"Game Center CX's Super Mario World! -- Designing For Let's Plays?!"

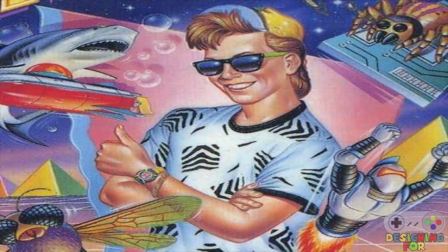0:37 What's up, guys? It's my birthday!
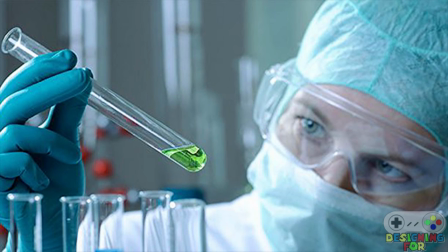0:42 And you know what I want to do with this time more than anything else?
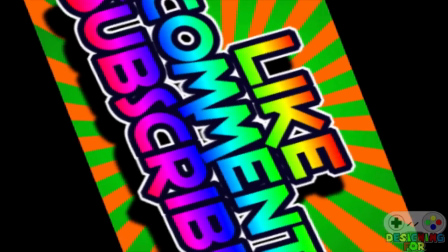0:47 Talk about watching other people play video games.
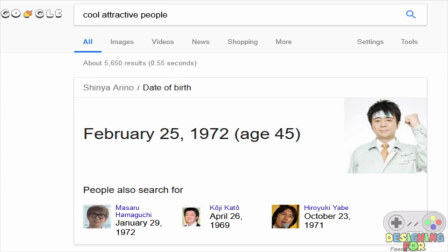0:51 Specifically, someone else who's got the same birthday as me and who I love to see play.
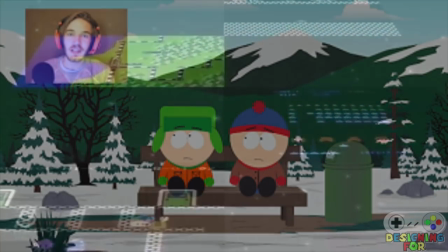0:56 As common as the whole Let's Play phenomenon has become,
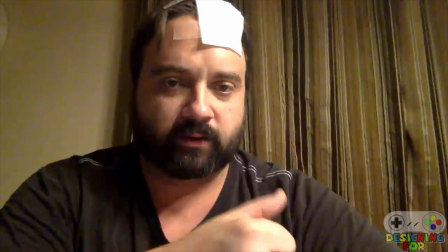1:01 there's a man who predates even Slow Beef as the forefather of the genre.
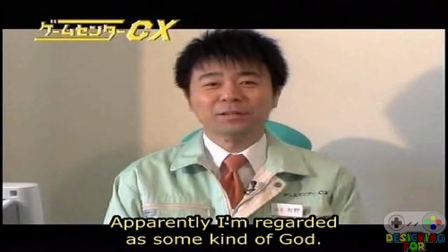1:06 That man is Shinya Arino, also known as the Kacho, and his comedy program,
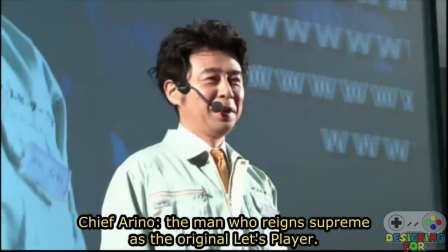1:13 Game Center CX, is how you design for Let's Plays.
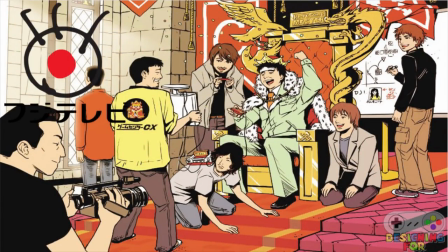1:20 Gamesire CX is a comedy show produced by Fuji TV, beginning in 2003 and spanning over 200 episodes,
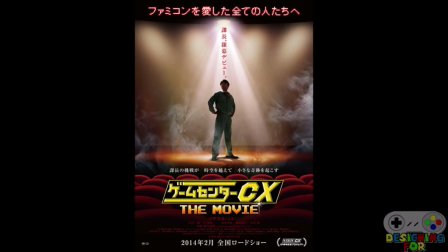1:29 dozens of specials, and a feature-length film to keep running to the present day.
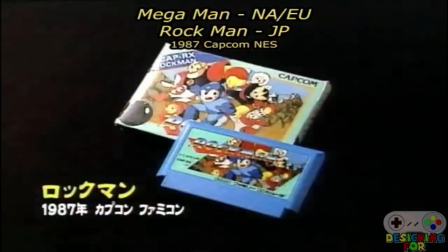1:35 In each episode, Chief Irino is challenged to complete a game within a time limit,
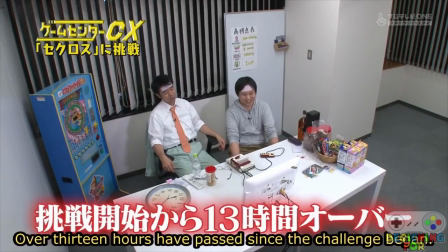1:41 usually 12 hours, though it might be an hour and a half longer depending on when his train home gets there,
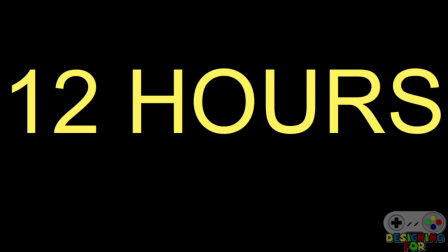1:47 until he can see an ending screen. These 12 hours are compressed into one heavily edited hour,
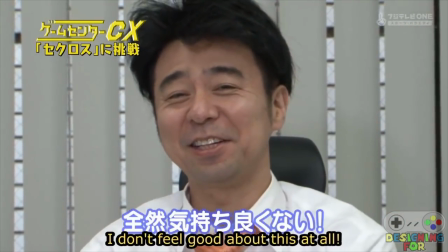1:54 showcasing his greatest moments of success and biggest failures during a run.
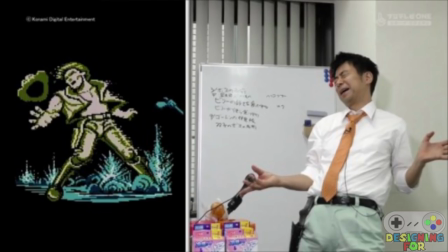1:59 On paper, it's simple enough. A guy remains charming for about 45 minutes of entertainment at a time,
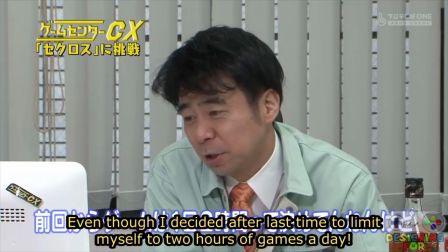2:06 records some skits also related to video games, and gets to go home early if he beats a game really fast.
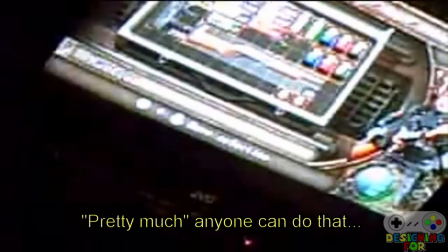2:13 Pretty much anyone can do that in today's YouTube environment with the same level of technical competency that the show provides.
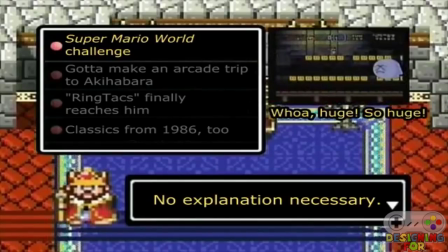2:20 So what's made it endure for decades? We'll be taking a look at the season 3 double header on Super Mario World to find out.
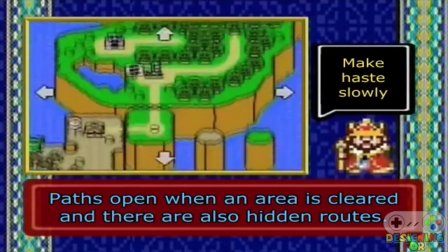2:29 The first thing you'll notice about the program are its rather low production values.
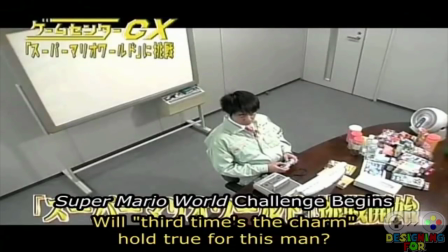2:35 Game Center CX is shot from a few camera angles in a single office cubicle,
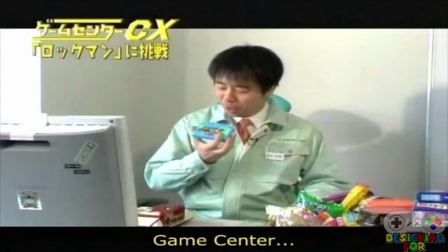2:41 with very little pomp or circumstance to cinematography.
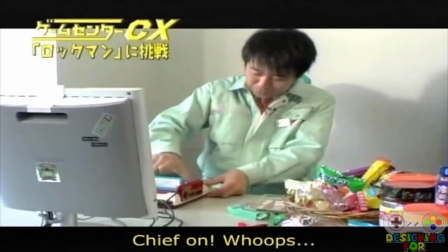2:45 And there lies Game Center CX's first strength, how humble it is.
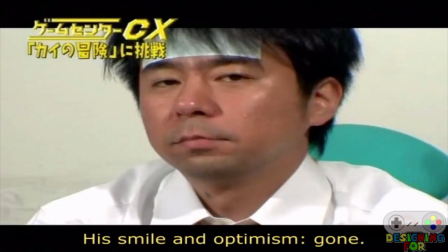2:51 Arino is...not very good at games,
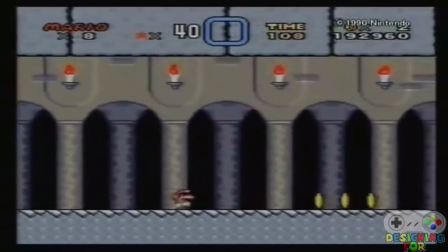2:55 as he quickly demonstrates by struggling with this very easy first world of the game and treating every small victory as a triumph.
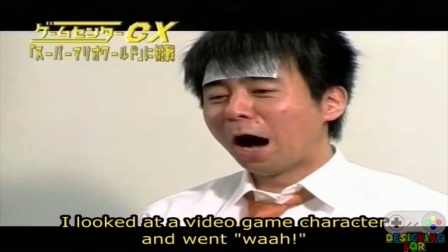3:04 However, he doesn't grow frustrated with the title, nor does he project any kind of over-the-top character or self-confidence.
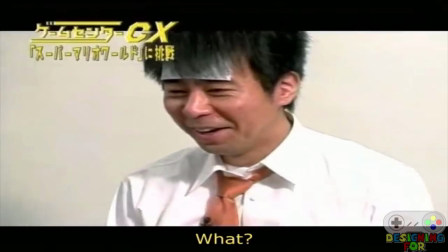3:12 When Arino does say something braggadocious, it's often very tongue-in-cheek,
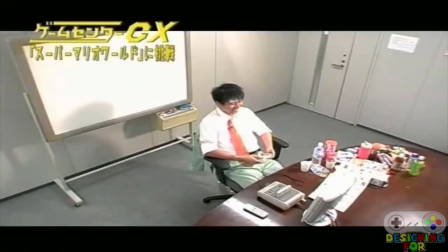3:17 with the Chief knowing he's likely to eat his words more often than not.
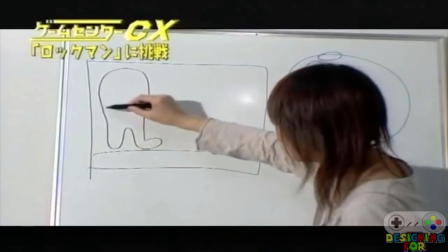3:22 It feels very human and very honest, and that honesty is reflected in both the show's presentation and Arino's attitude.
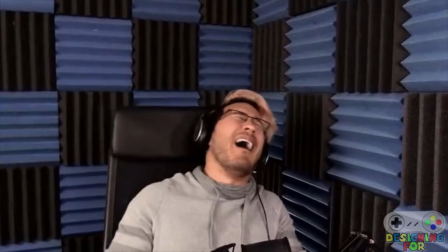3:31 Many let's players tend to accentuate the negative, or play up a certain character or aspects of themselves for the sake of comedy.
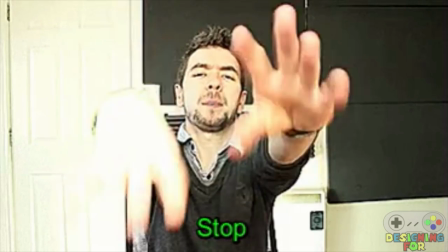3:39 This can lead to some ultimately funny lines, but the shelf life of a character doing the same routine is very limited.
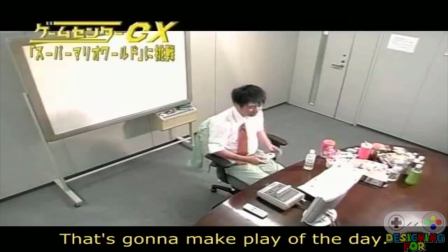3:48 Arino makes the connection more human, because the audience knows that this is a man who loves video games,
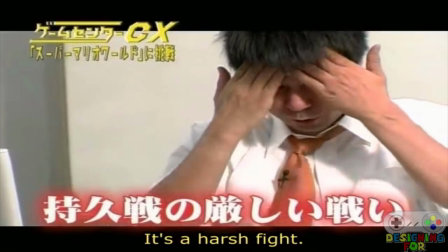3:56 just trying his best to share how he's entertained by the game.
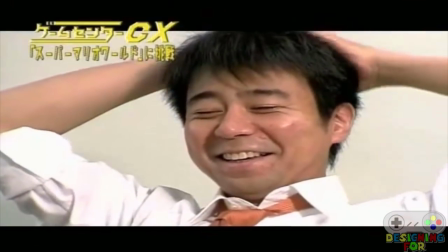4:00 He jokes around, but never specifically tries to be entertaining, letting the Kacho's audience cheer for him incredibly naturally.
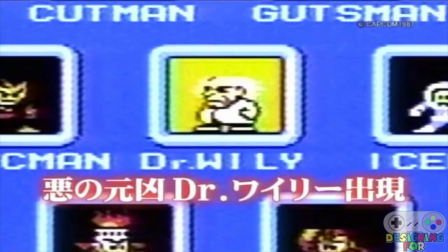4:09 While having a humble presentation is excellent for reliability,
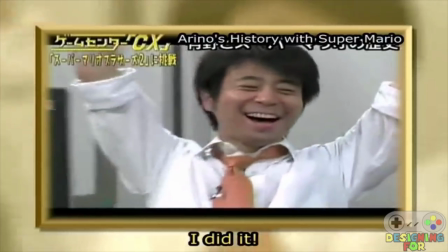4:14 it's not exactly the hook that'll keep a new viewer interested.
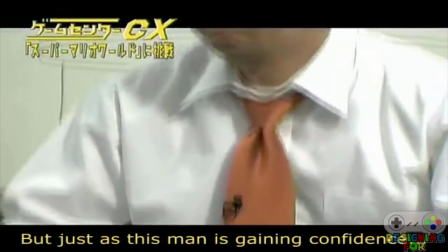4:19 This is when Game Center CX strikes with its second powerful tool, Dramatic Tension.
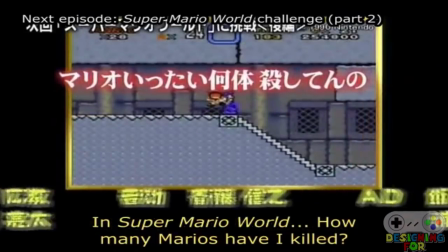4:25 Knowing that it would need to stand out from the idea of,
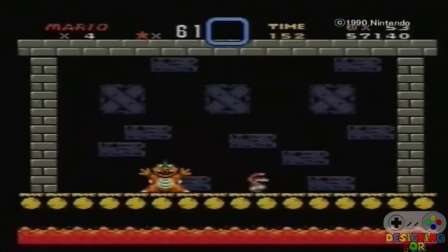4:29 man plays video games and is sometimes funny, Game Center CX frames itself with a narrator interjecting at multiple points.